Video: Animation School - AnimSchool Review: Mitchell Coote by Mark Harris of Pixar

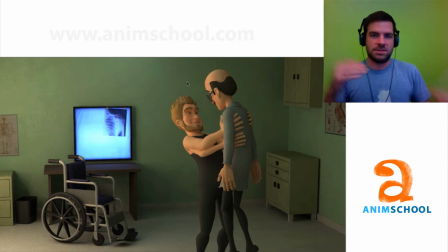[4:02]
brides here you might want to pull these up they look a little bit relaxed you want to have the brows be part of the expression you can even give them a bigger smile as well overall your expressions can be a little more specific and pushed so let's talk about the other character
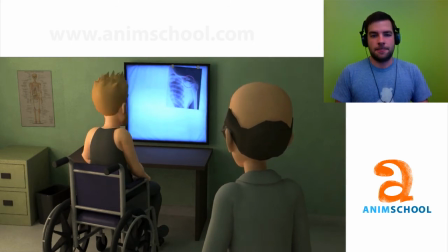[4:16]
as you go through here he's chastising this character and this character doesn't stick up for himself kind
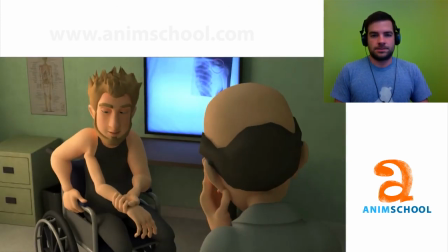[4:22]
of just kind of like uh whoops i'm sorry i uh whoops i i i and he goes
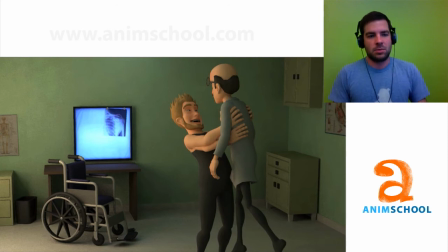[4:29]
and attacks him with a hug of a third hand it may have been more interesting if this character had more power imagine a
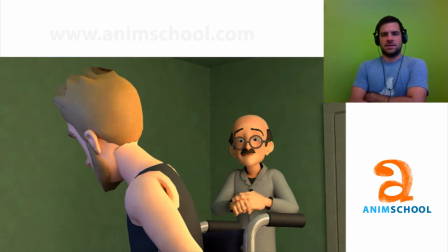[4:38]
character that's that's very serious and i did my job and i did a correct there's gonna be more conflict when when that meets another character it's like i don't know I can't believe in what you did.
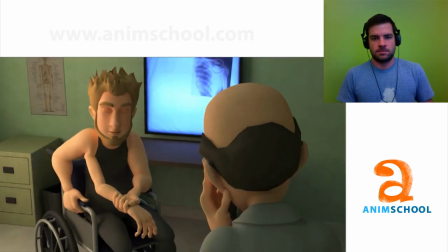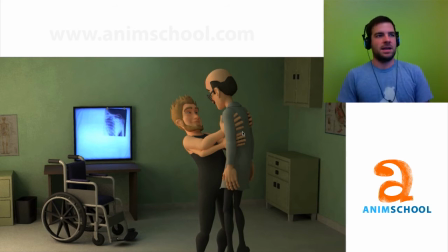[4:56]
Now here, he seems a little bit too limp. He just lets him take over. And it's a little less appealing, I think, for a character not to try to win a goal over another character. So if he was still stiff, I'm uncomfortable. It would add more drama to the scene.
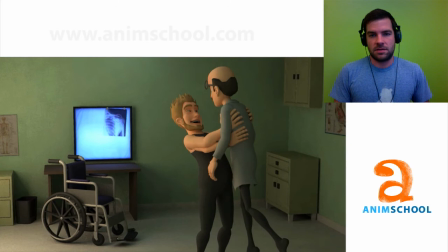[5:12]
So here, all of the animation's really nice, and all the limbs flowing and whatnot. Him being stiff would probably be actually the better choice here, I think, feeling uncomfortable in general. especially if in the beginning if you felt like more of a comfortable character
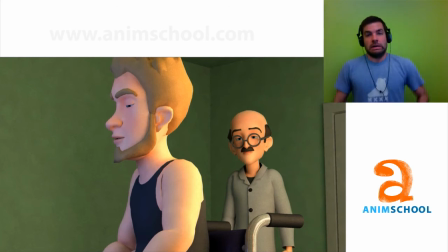[5:30]
this attitude actually right here is kind of like what do you have to say to me and then going into that is a bigger contrast from the beginning of the scene to the end of the scene
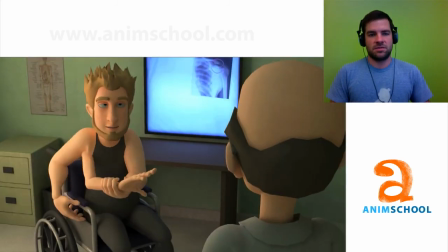[5:39]
so on the reveal of the hand
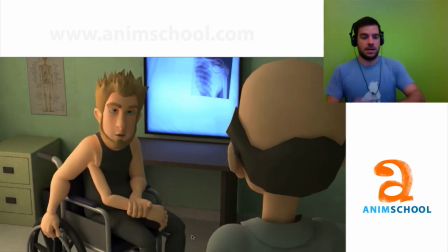[5:43]
it may be nicer to push the fact that it's a dead hand by him picking it up and it doesn't do anything instead of picking it up and he still holds onto it to really show that it's dead Come on, live, live.
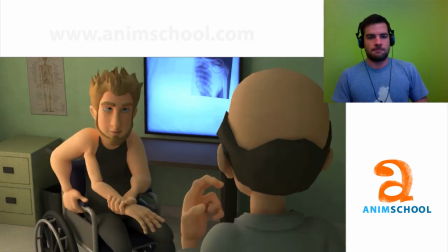[5:56]
That might be a way to push what you have going on there in your acting. And when you're opposing fingers, it's nice to have shapes that are a little more appealing.
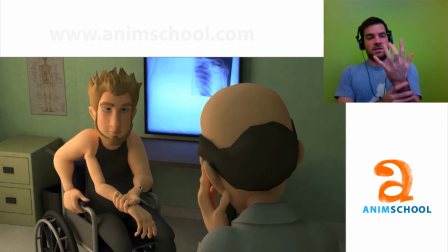[6:05]
Right now they feel like they're all separated. If you take these fingers and you get rid of all this negative space between the fingers to something that's more cohesive,
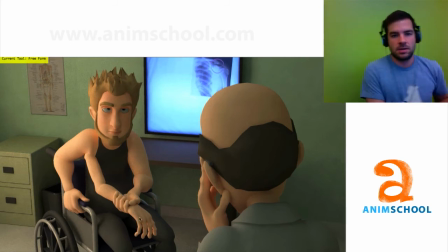[6:25]
they'll be a simpler shape and more appealing. Same with this one. you might take these outer fingers and curl them in just a bit. So the overall shape is this triangle.
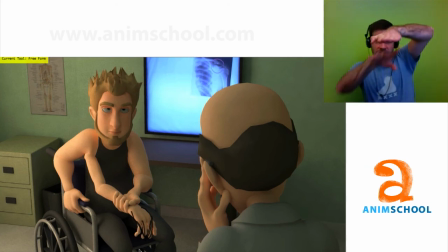[6:38]
It's okay to intersect these fingers. Another thing that fingers do is they're never completely flat in that they bend like that all together. They all want to curl inside to each other. There's like a point in the middle of your palm that they want to meet. So you just take these outer fingers, rotate them, and have them kind of bend inward like that. You'll feel like a more natural shape.
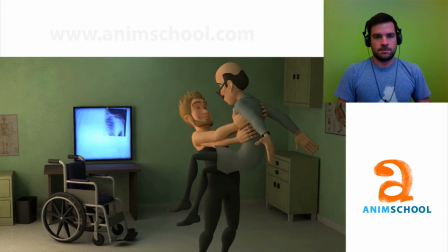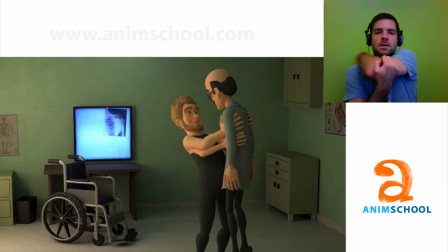[7:05]
And I'll say you've picked a choice here that's like grabs him with all the hands but the fact that he's happy with them to try to come up or brainstorm with some other things that he could have done with those hands like maybe the first set of hands grabs and then the other
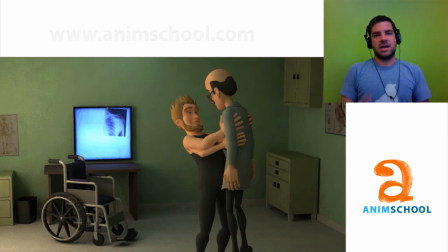[7:18]
hand like pats him on the head like he's really happy just a way to push the idea of using an extra hand so
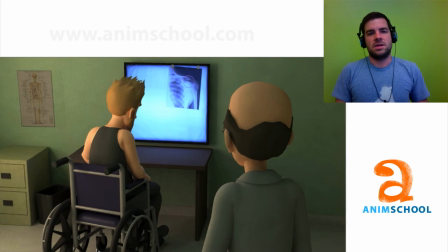[7:26]
for you overall the note for me is to exaggerate a lot of your attitudes and to also just think a little bit deeper into the acting of them in their choices.
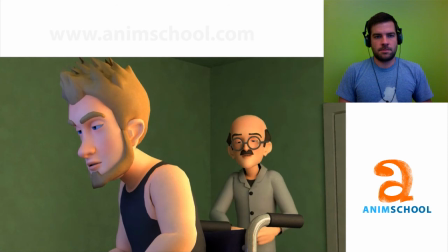On this blink, you've got a little bit of eyebrow in there.
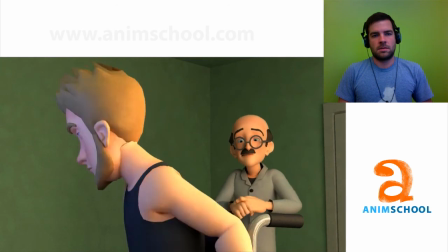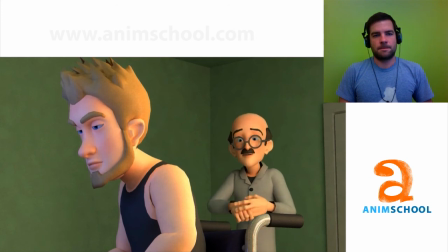[7:54]
You know what's also helpful is as you move the pupils left and right at a frame of slow in or slow out to them. If you're doing an eye dart, for instance, from the left to the right, you can get a little bit of life in the eyelids if you slightly change the up and down of this eyelid shape.